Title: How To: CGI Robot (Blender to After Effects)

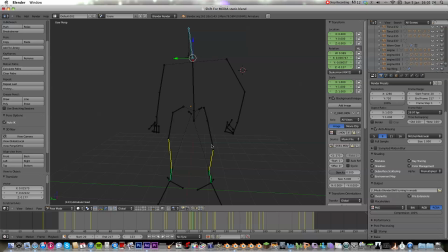(4:05)
The head can rotate by itself and the way that its hips move is this one bends its hips down and its feet stay where they should stay.
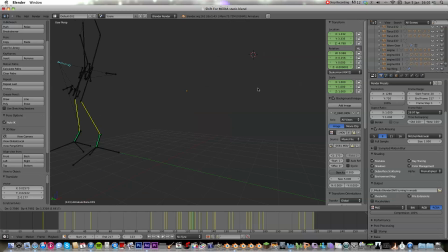(4:23)
This one here in the front moves it, you can move the entire robot around but this one moves it just from, it stays, its feet stay planted. Now in terms of the feet, the way that I did it was I got two armatures for the feet, one which can move the whole foot around,
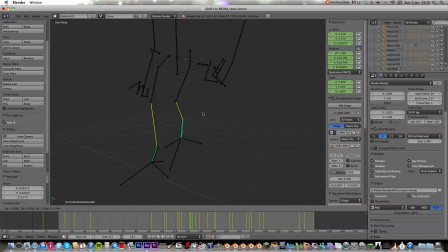(4:43)
but if you'll notice, its pelvis stays still, so you can make it walk, and it's just its legs that would move as if it were real, and same for this side. And then the other one that's highlighted green is that's that basically
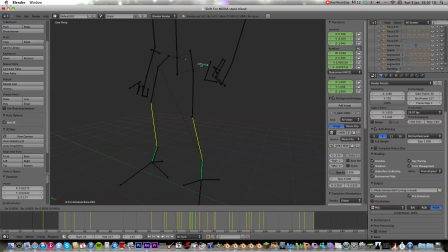(5:02)
keeps the feet planted in place when you move this one so that's how that's how that all works also up here which I haven't actually tried anything with yet but maybe quite interesting to do if we look to get the head
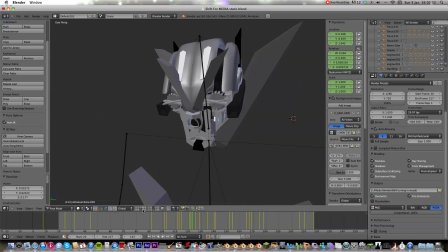(5:15)
up just get the eyes in as well and we look here
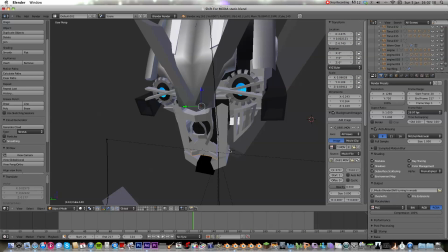(5:21)
there's a you see there's a an empty which
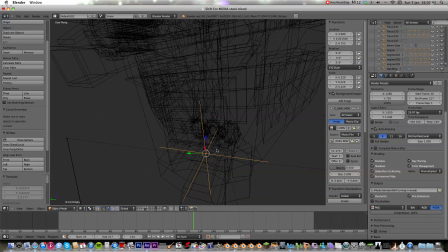(5:26)
if you know that's just it's nothing basically you can parent it to anything it's just an object
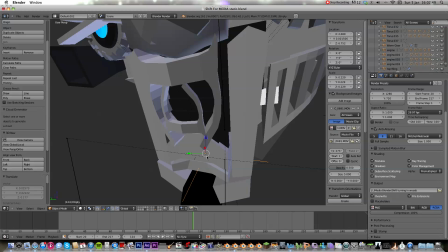(5:32)
that won't show up in the render and this is actually parented to its mouth so
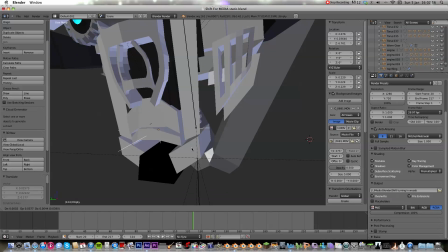(5:37)
if you want to if I wanted to move the mouth around you can just grab that and its mouth moves with it so if I wanted to make some
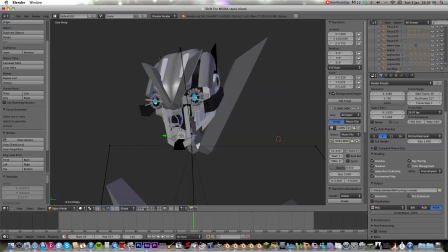(5:45)
mouth animations then I could for like talking the eyebrows I suppose is what you call them,
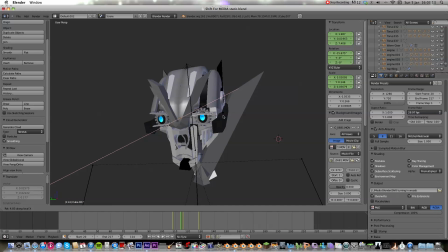(5:55)
also move, you can rotate them around to make it look sad or happy or angry or whatever.
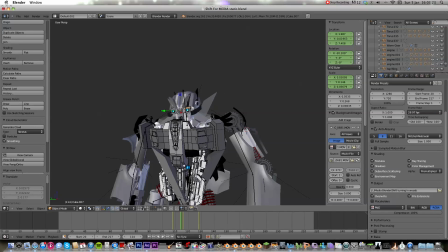(6:05)
And then yeah, that's the, we get it all together, they get, oh it's head squished out, there you go.
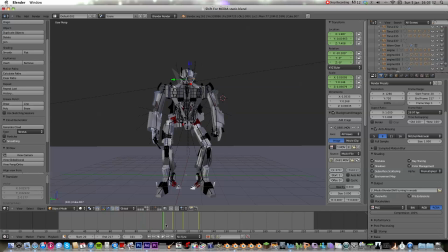(6:14)
And yeah, just animated it to just turn on the spot and as you can So that's it in the scene.
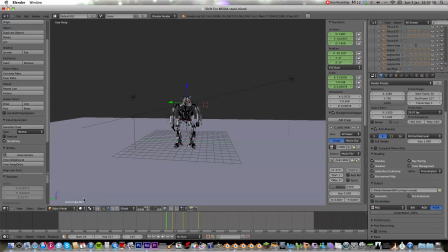(6:21)
There's nothing around it. And if we look at it from the... So there's the camera there.
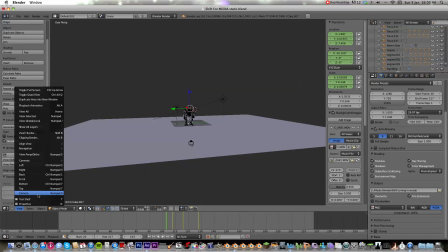(6:26)
If we go view camera, actually, you can see here is the shot.
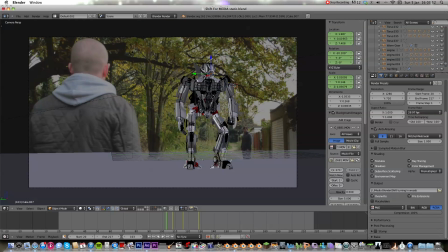(6:35)
And I've set the video that I recorded on my camera as the...
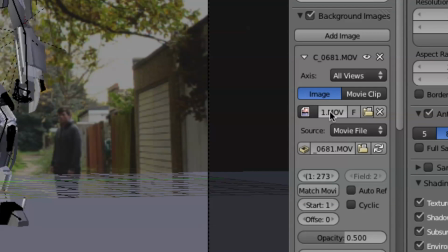(6:40)
If you look here, it's the background image. The movie files, the background image. so that if I were to scrub along the timeline,
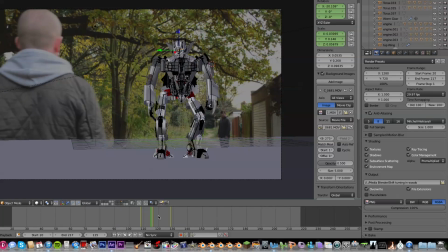(6:48)
you can see that Joseph steps into shot on the left there,
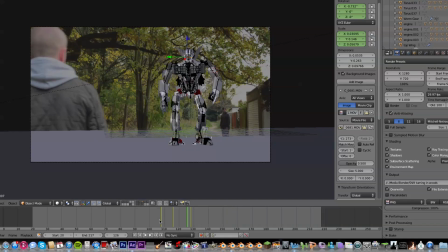(6:53)
and the robot turns at the same time,
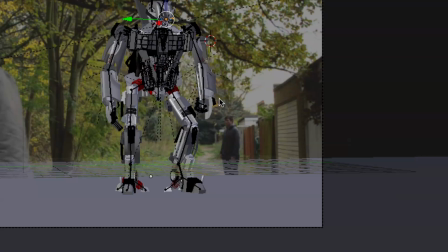(7:02)
or just after, because I wanted to do it, so if you look at Matt down here, Matt turns first, and then the robot then looks at where Matt is looking, at which point it gets his gun out,
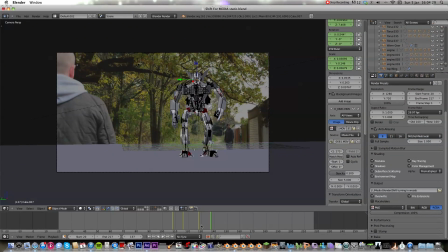(7:12)
and that's kind of the idea of what i was going for with this shot and then it steps forward and as you see
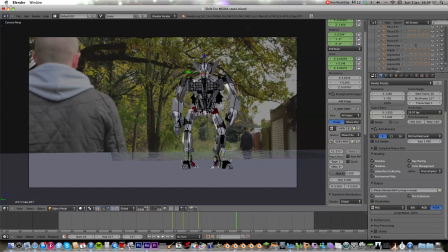(7:19)
i positioned the camera so that the robot would look like it was standing within the scene the lighting you've got the sun coming from this side which is where it was coming from within the actual scene and then you've got another light on this side just to diffuse it
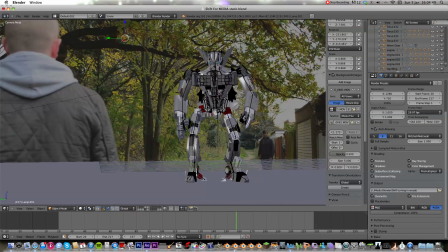(7:32)
and make sure it's not just like a harsh shadow on this side so it's a fill of light fills in this side of the robot
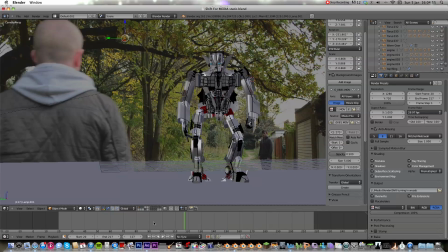(7:38)
then what you would do so i animate the robot and
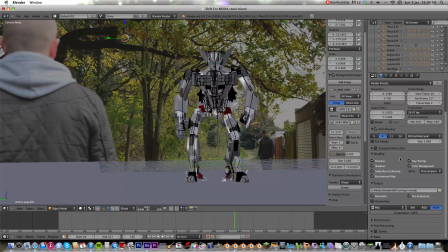(7:43)
what i used to do which was bad so if we look at the settings on
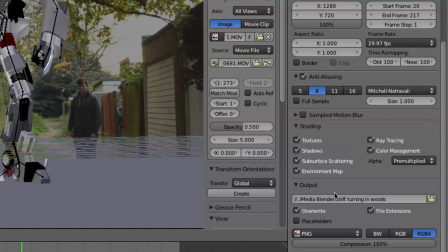(7:47)
the side here for exporting what i used to do is i'd get say output as quick time